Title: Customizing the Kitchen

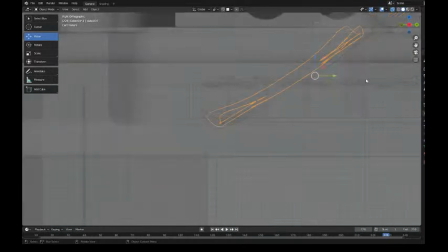This doesn't have to be perfect, but of course we don't want it to go through itself,
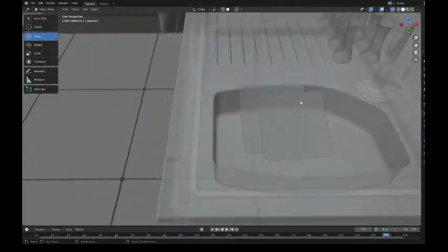through another object. Looks like this is going through here. So
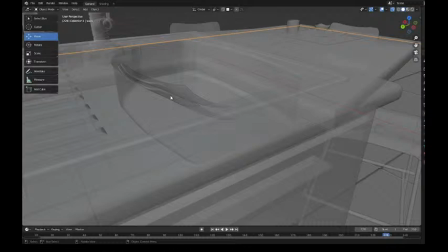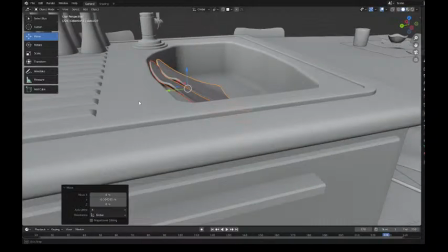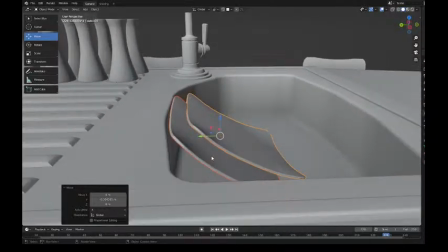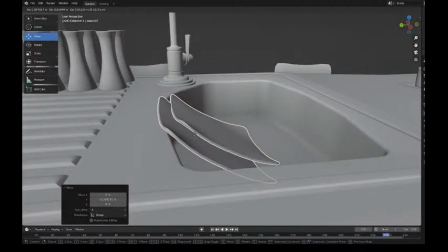at this rate, it may be easier to use a physics simulation. There we go. All right.
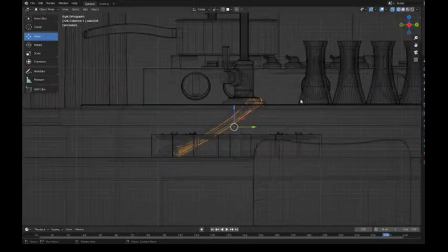Mainly just because I might.
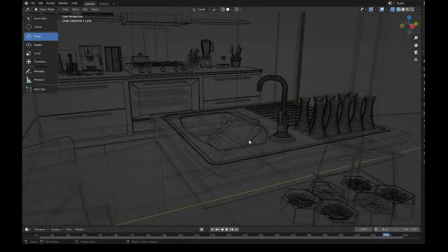What if we grab just the objects we needed?
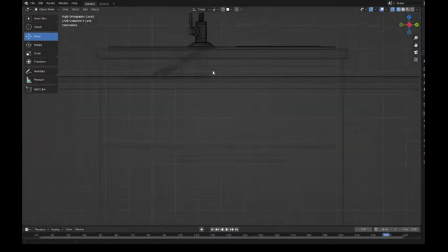All right, this might make it simpler for us. Awesome. And then we really want to rotate it from here, so I'm going to move my cursor
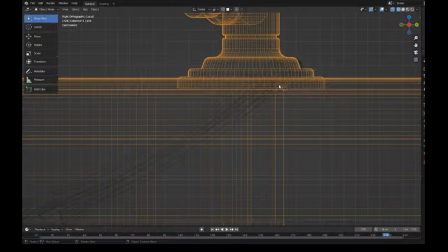Perfect.
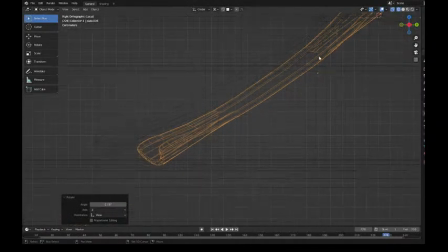And we will rotate from the cursor and rotate that down to about there. Same with this.
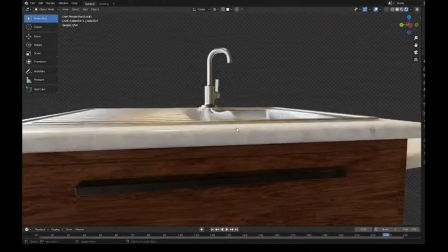Awesome. That's looking a little better.
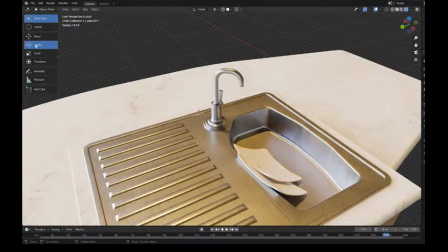We might even rotate this in let's
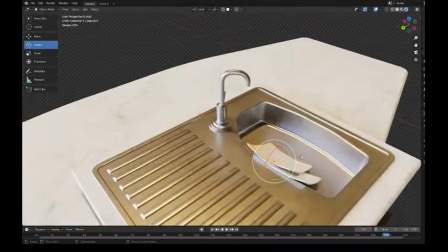grab the local. Perfect. Something like that.
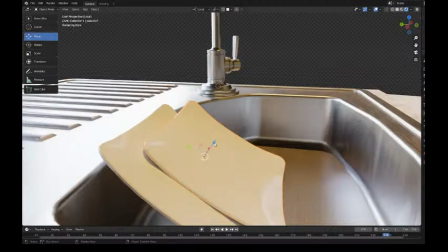We might also pull this out just a touch.
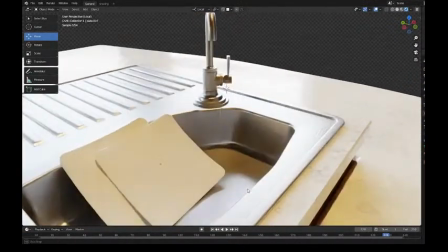It looks like they're going a little bit too much through each other. And maybe down just a touch.
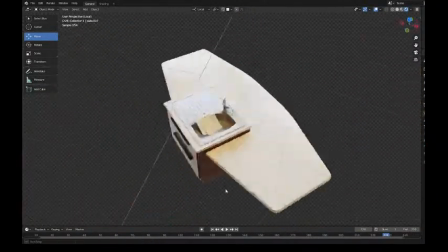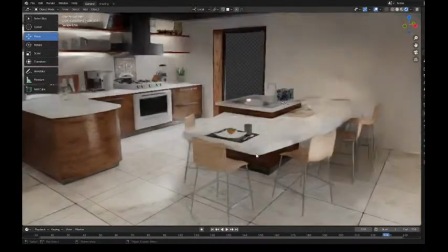Sweet. Okay. So now our sink has some dishes in it.
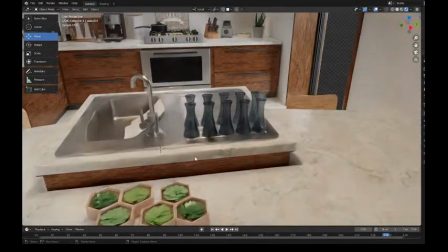We could probably spend more time on that, but that's what I'm going to go for right now.
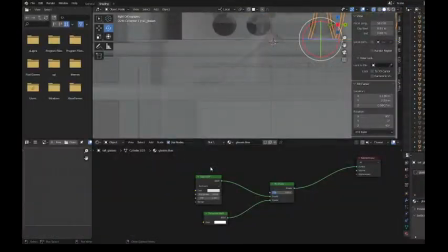These are blue. I'm going to make them not blue if possible.
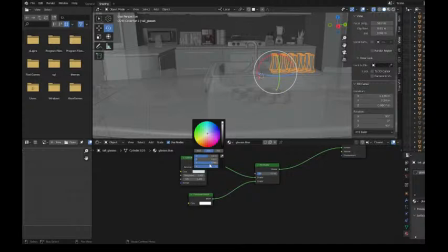Well, I say that. Is this blue? Wow, just a touch, but not anymore.
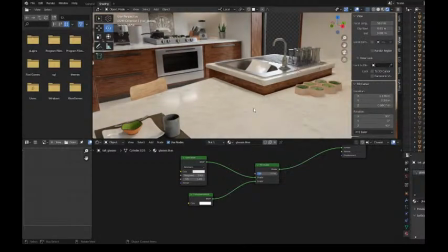Yeah, it was just a touch blue. I'm going to remove that.
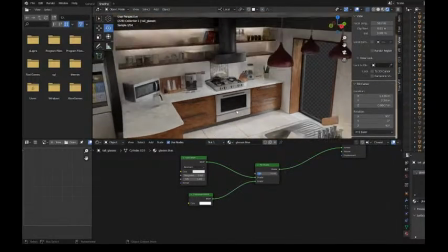Again, we don't necessarily need distracting colors. And of course, there's other colors in the scene that could be distracting, but
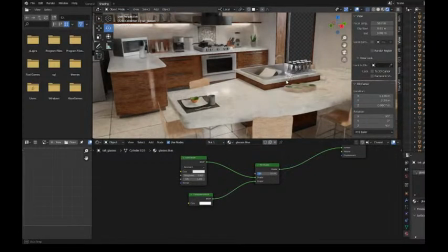since we might have characters here around the table, we don't necessarily need those other colors.
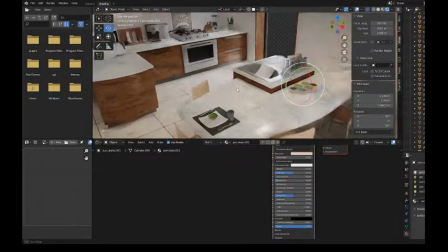In fact, these plants could probably be moved. Let's see.
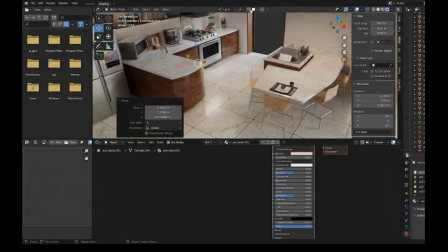Let's move these guys over here. Turn on.
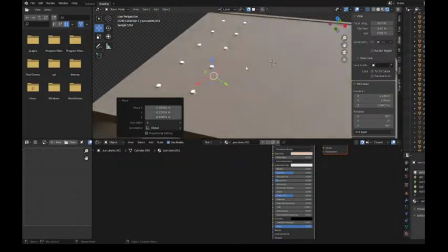And
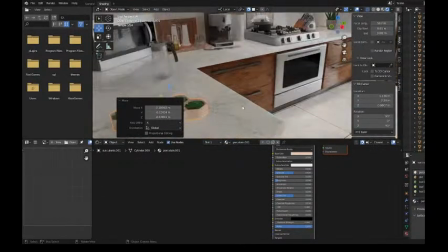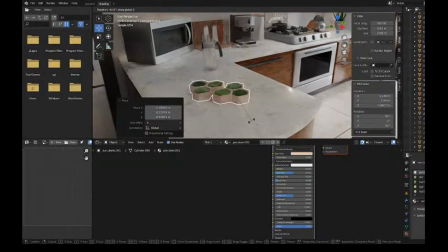something like this. Turn off snapping. Excellent.
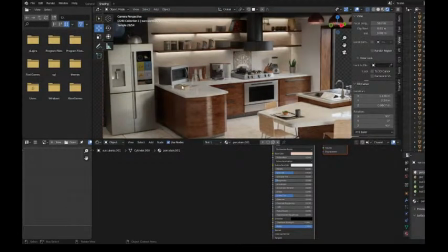There we go. We have, that's doing, you know, even just having a few things is, few items,
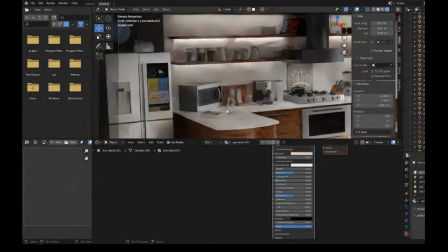it's actually helping the scene a lot just to be more cluttered and more like a real kitchen.
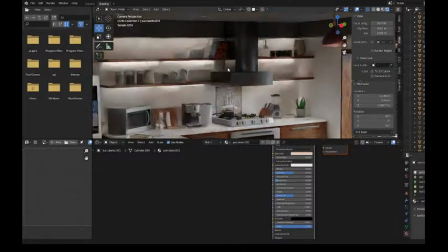Now, let's see.